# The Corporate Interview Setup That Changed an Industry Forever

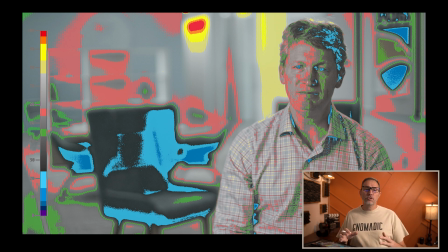And so that's the first thing I'm going to do is kind of change the camera setting, adjust my camera setting to expose the shots, expose the room to the highlights. And so I'm going to keep changing my setting until I blow this out a little bit and until I get my 80s and 90s level,
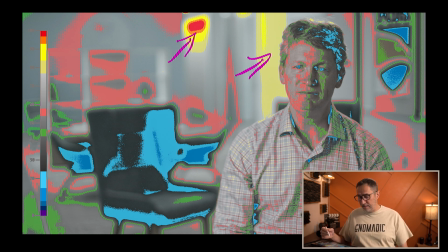and then leave the rest of the room to fall into place. And if I need to, then I can add more lights in the background. And in this case, maybe I should have, maybe I could have, because you can see this back wall here is somewhere in the 60s and 50s.
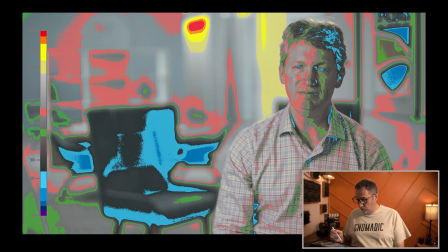And I wish that was a little brighter. And so the only way to do that would have been to add a lot more lights in the background.
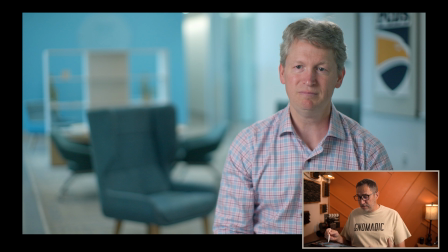But when you look at the shot, it looks fine. It's clean. There's just not as much separation between my subject and that particular wall. And so in post-production, that could create a little bit of issue. If I try to adjust that, then the wall is going to move with it. But that's okay. So now that we've done our camera setting, that we adjusted our camera setting to expose for the room, we're no longer going to touch our camera settings. And all we're going to do now is adjust our lighting to expose our subject to the proper level that we're looking for. Let me go back to the setup shot.
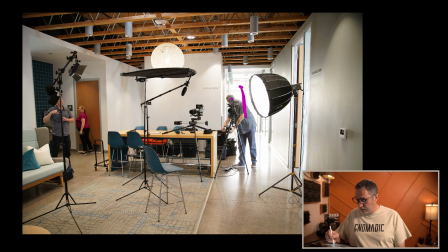And you can see, so here's that window I was telling you about, the door that's bringing all this daylight into the room. And so again, I can't compete against any of that.
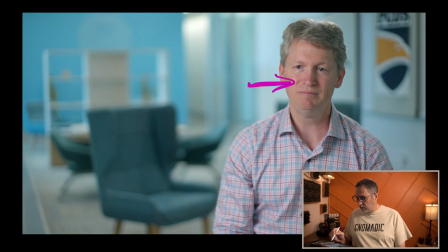So if we look at our shots, this is going to be our key side, the side that's away from the camera lens. And typically you want that side to be brighter than the fill side, just so that you can create a little bit of contrast between the two.
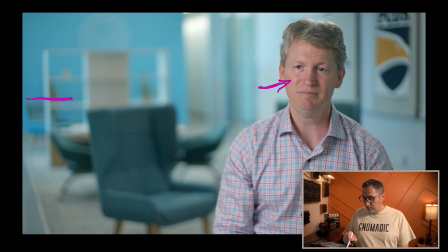And it looks more natural because this side right here kind of plays with the idea of this daylight coming in the room from the window. And so typically your key side you want opposite from the camera.
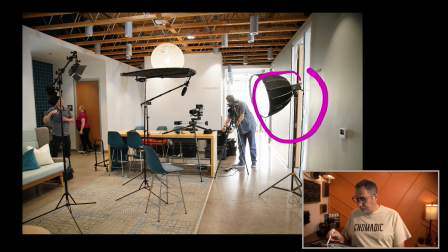So I just placed my key light against the wall here, and same thing, using false color, I can then adjust the intensity of that light until I reach the levels that I want. And when we look at the shot on the false color,
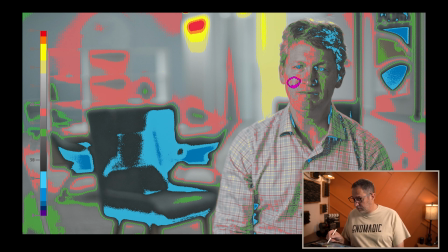what we really want is the very brightest spot on our subject to be right around, but not more than 70 IRE. And so those light gray spot that you see here on the tip of his nose, right under his eyes,
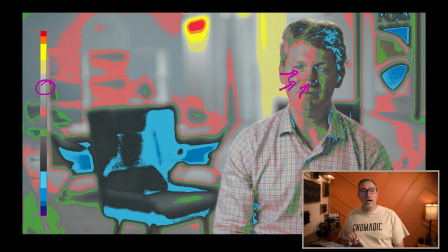we want that to be in that 70 IRE range, but not more than that. And this is a very light-skinned person, and so we need to be careful because,
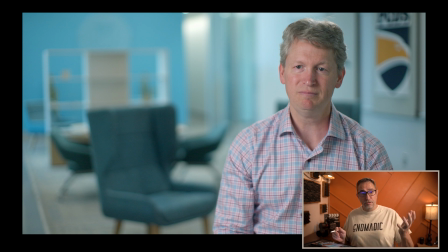you know, you adjust the light a little bit and all of a sudden, like, boom, like his whole face is gonna light up. And you can see we're a little bright here on the tip of his nose. We can see a little bit of a glare, a little bit on his cheek and a little bit underneath his eye. And that's where our 70 spot is. And so I don't want to go more than that.
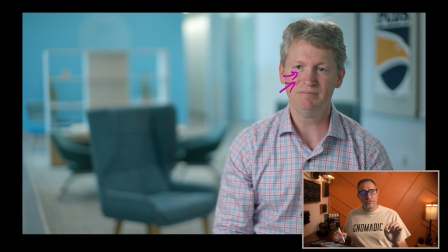I probably could have put a little bit of makeup on him to just kind of tone down those little bright spots.
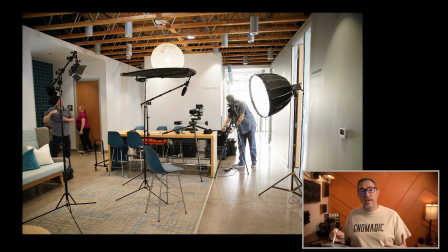The other thing I want to show you in this room, because we can't deal with the overhead light, I actually used a pop-up bounce
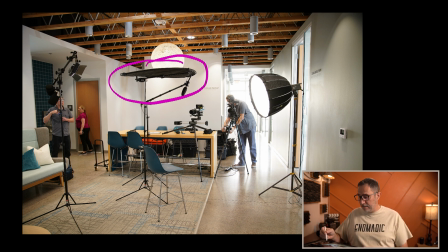right above the subject's head to eliminate as much spill from those overhead lights as possible. And I want to bring that neg as low as I possibly can.
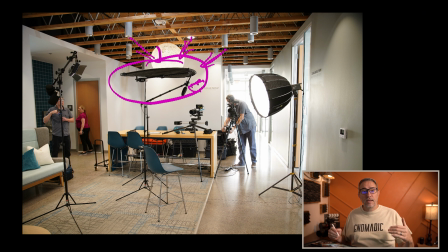I need enough room for the boom mic to fit, but I want to keep it as low as possible so it covers as much area as possible. Now, ideally, if I had the gear, I would set up a big 8x8 or even a 4x4.
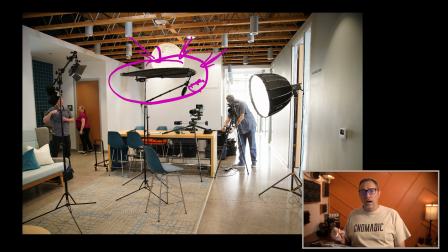That one is a little smaller. It's a 48 inches. I think it's 48. It might be a 36 inches pop-up.
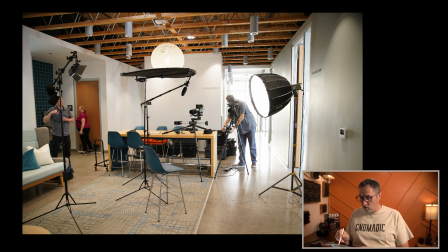So if I had a 4x4 or an 8x8 frame with stand, then I can kind of block the entire area above him to eliminate against all those spill coming from that overhead light.
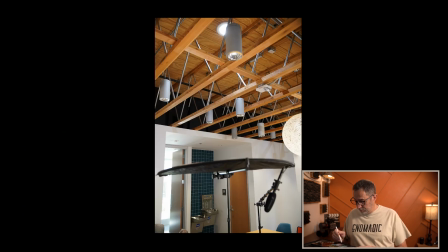So again, you can see it here. The chair is directly under here, and any of those lights coming through here are going to be blocked by the bounce, by the pop-up. And I want the pop-up to be on the negative side facing the person, right?
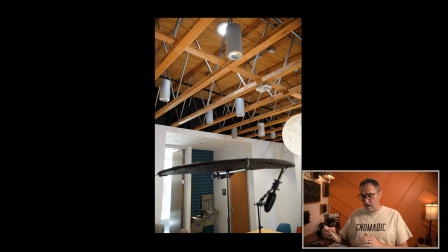I don't want, because, you know, those pop-ups are like 5-in-1 or whatever. So like on the other side of the black, it's either gold or silver or white. It's actually gold or silver. I don't want to face the gold or silver towards my subject because it will pick up any lights from the ground,
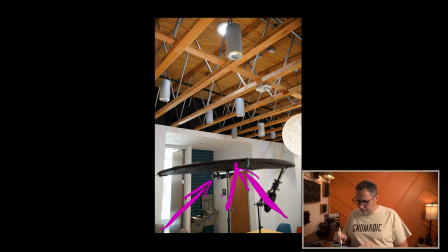from the walls, and bounce it right back towards my subject. So you want to make sure you're putting the negative side towards the subject to avoid any bouncing light coming back to their face.
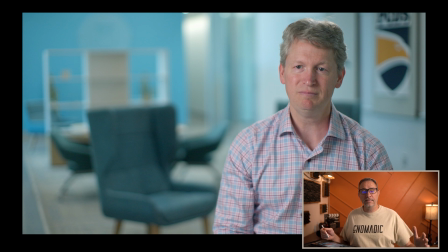So once we have the exposure and our key light set properly to the level that we want on their face, again, we're trying to light up this area of his face to the levels that we want. We now need to look at contrast.
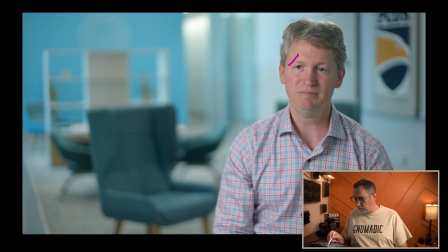And again, I'm going to use false color to then figure out the difference between my key side here and my fill side on this side. And what you want is you want a difference between the two. You want your key side to be brighter than your fill side.
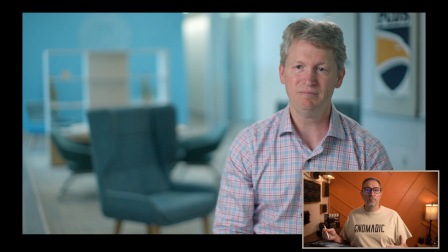And depending on how big of a difference you want, that's the ratio. That's what we call the ratio, right? And so whether it's a 2-to-1 ratio or a 3-to-1 ratio, 4-to-1 ratio, whatever it is you want, that's what we're talking about, is the difference between the key side and the fill side. I typically like a very contrasty shot, but you also have to think about the type of project that you're working on, and is it on brand with the message? And in this particular case, we're not talking about anything very dramatic, right? And so we don't need something very contrasty, and we want to make sure it matches with the message. And in this particular case, if we look at the false color, we can see the difference, right?
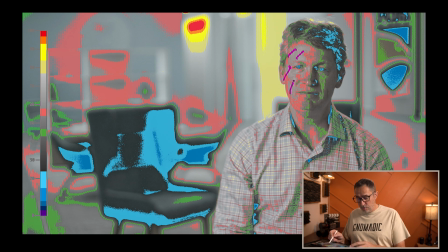We can see here's our key side. Again, anywhere between 70 and 60. We have a little bit of like the 55 in here with this pink. And then on the other side, on the fill side, we're much darker, right?
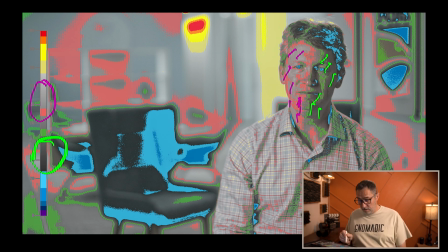We're kind of like in this 30 area and a little bit on the 40 side, a 45 side with the green. And so that's a pretty good ratio for me. I feel like in this particular case, for that particular project, I didn't need to create a darker side.
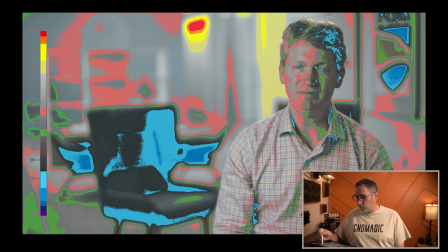And so the two options when you're dealing with ratio, you either use a light,
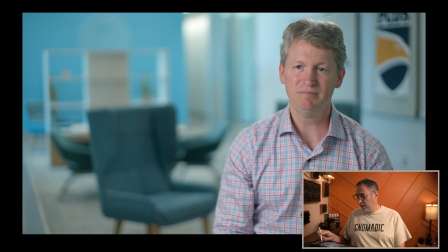which I almost never do on that side, to raise the level. Like if we feel like this was too dark, you can put a light there and turn it on. To me, that becomes always too much. It's too harsh. So typically what I do is I would set up a white bounce off camera,
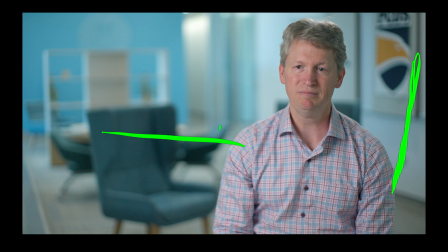and I would use the light from the Keylight to bounce lights back onto his fill side if I needed to raise those levels. Instead of using a harsh light, using a bounce board typically is more than enough.
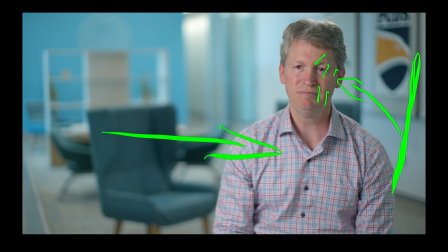And then you can control the intensity of that light by bringing the bounce closer to the subject or away from the subject to limit the amount of light that's being bounced on his face.